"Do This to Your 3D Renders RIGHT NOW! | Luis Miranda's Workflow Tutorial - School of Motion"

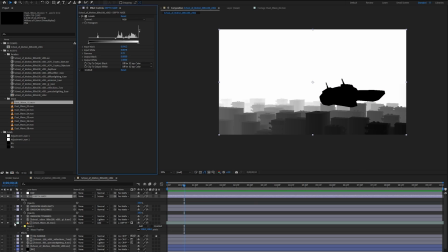So now when we isolate our dust wave, and let's turn off our depth haze.
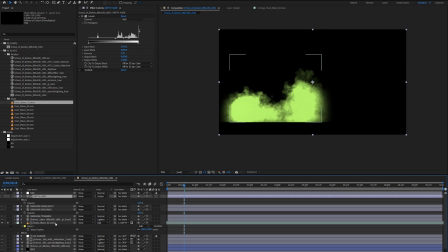So let's set it to Luma, And while you have the depth phase selected, but only the dust wave soloed,
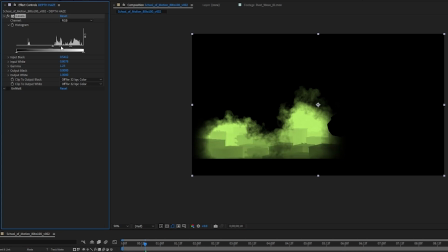here you can then adjust the levels and you can see it working in real time.
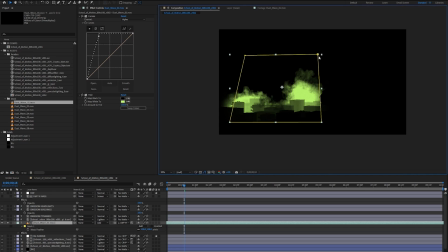So something else I want to do is maybe shrink this guy a little bit because it kind of does feel a little unrealistically huge. So let's go ahead and do that.
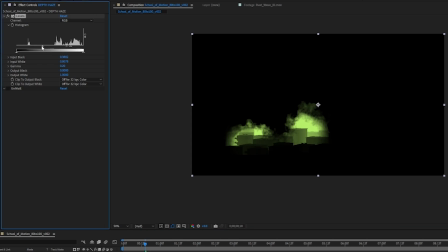Click back on the depth phase, and here you can really adjust where it's affecting. So maybe if you want it closer to the pyramids, you can really isolate it.
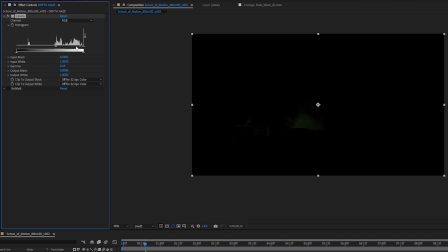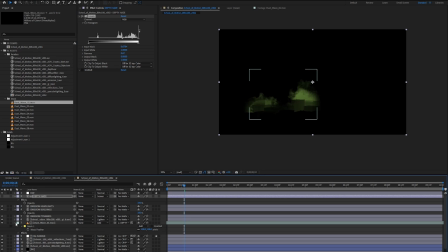Okay, cool. So let's go ahead and remove that. We can now see it working back there.
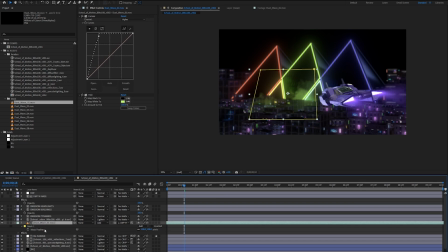So if we make one more, actually a few more copies, but let's go ahead and just move it over somewhere over here.
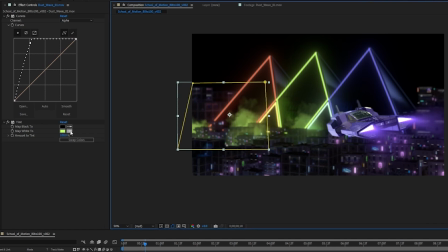And this one we can tint red. I'm just gonna go ahead and click in there. And so you can see how it looks like it's catching the glow from the red.
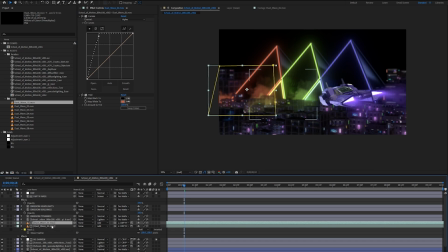And let's do one more copy and bring it over.
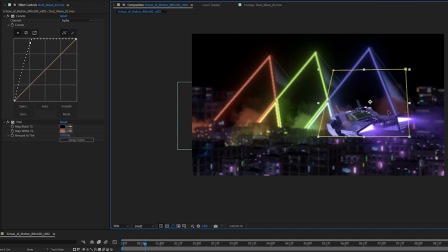Bring it up a little higher. And let's go ahead and tint it like this blue. Cool. This one's a little harder to see, so I'm gonna lighten this color a little bit.
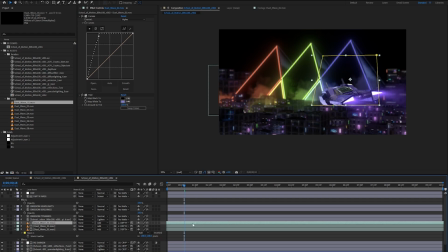I'm also gonna move this around so that they're not set on the same time. And something else that's really nice about this dust wave is that you can then make a separate copy that isn't being influenced by the depth pass.
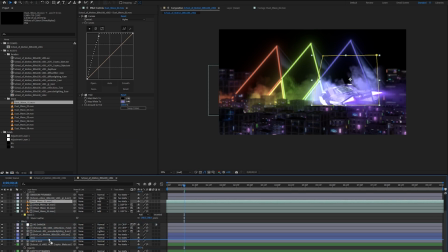And all you have to do is set it behind the beauty, but above the background. And so here you can then bring it up and use these as like clouds.
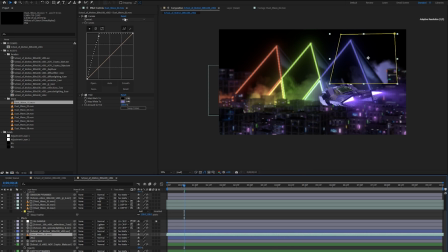And this one we can also tone down the alpha ramp.
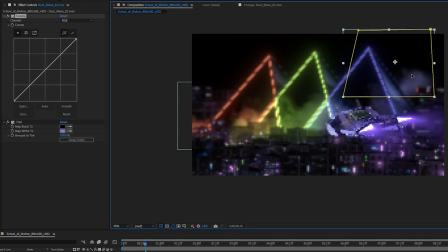And so it's a little bit softer and kind of has like that more natural look to it.
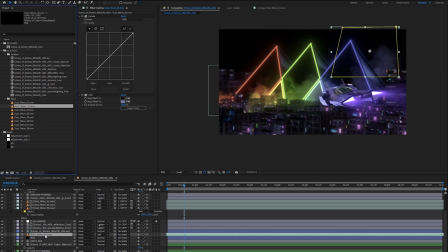And of course you can use any of your other stock elements and see which one looks better. Kind of like how this is looking. So let's go ahead and put that there. And let's create one more layer and put it on this side,
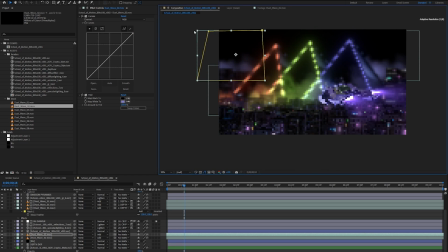just to kind of give it a little bit of balance to the scene. Make it a little bit bigger. Cool. Okay, cool. So let's go ahead and do a couple of small adjustments to really elevate the image.
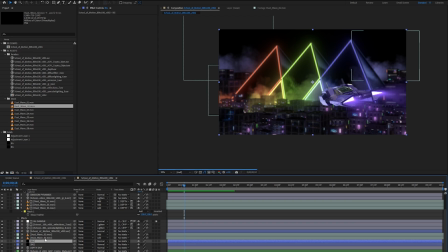I'm gonna duplicate our background. I'm gonna go ahead and add a ramp.
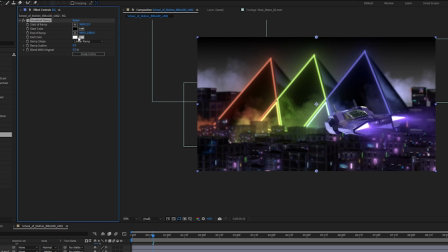And so you can see how it's bright. What I want to do is bring this to more of a blue.
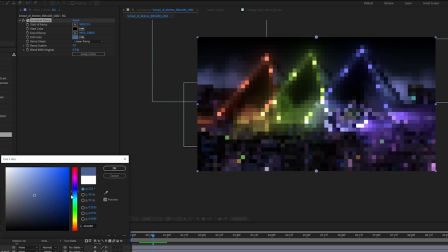And this way I can give it a little bit of like a haze. Almost like it's like dawn or dusk.
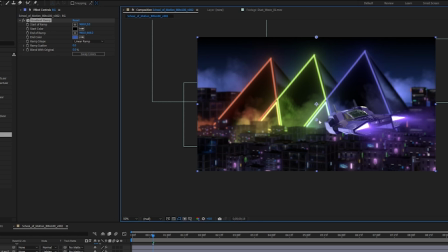So nice little blue. You can also adjust this to bring it up or down, depending on how you want it.
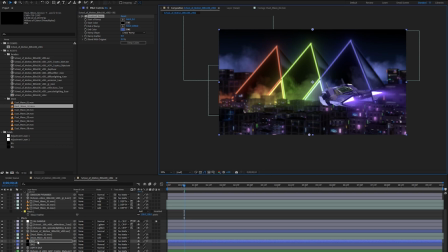And if you want to take it a step even further, you can duplicate your background one more time, get rid of this gradient ramp, and use a fractal noise.
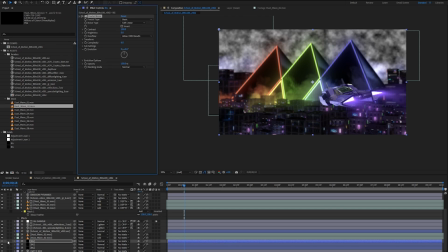Let's isolate this real quick.
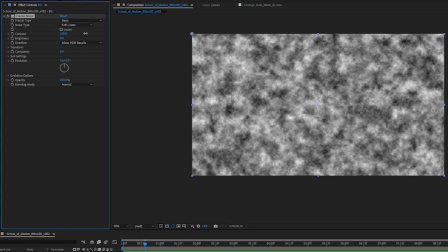And here inside of the contrast and brightness, we can increase this and lower the brightness
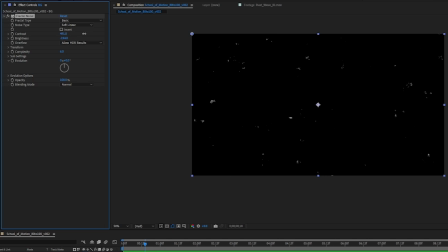and increase more of the contrast.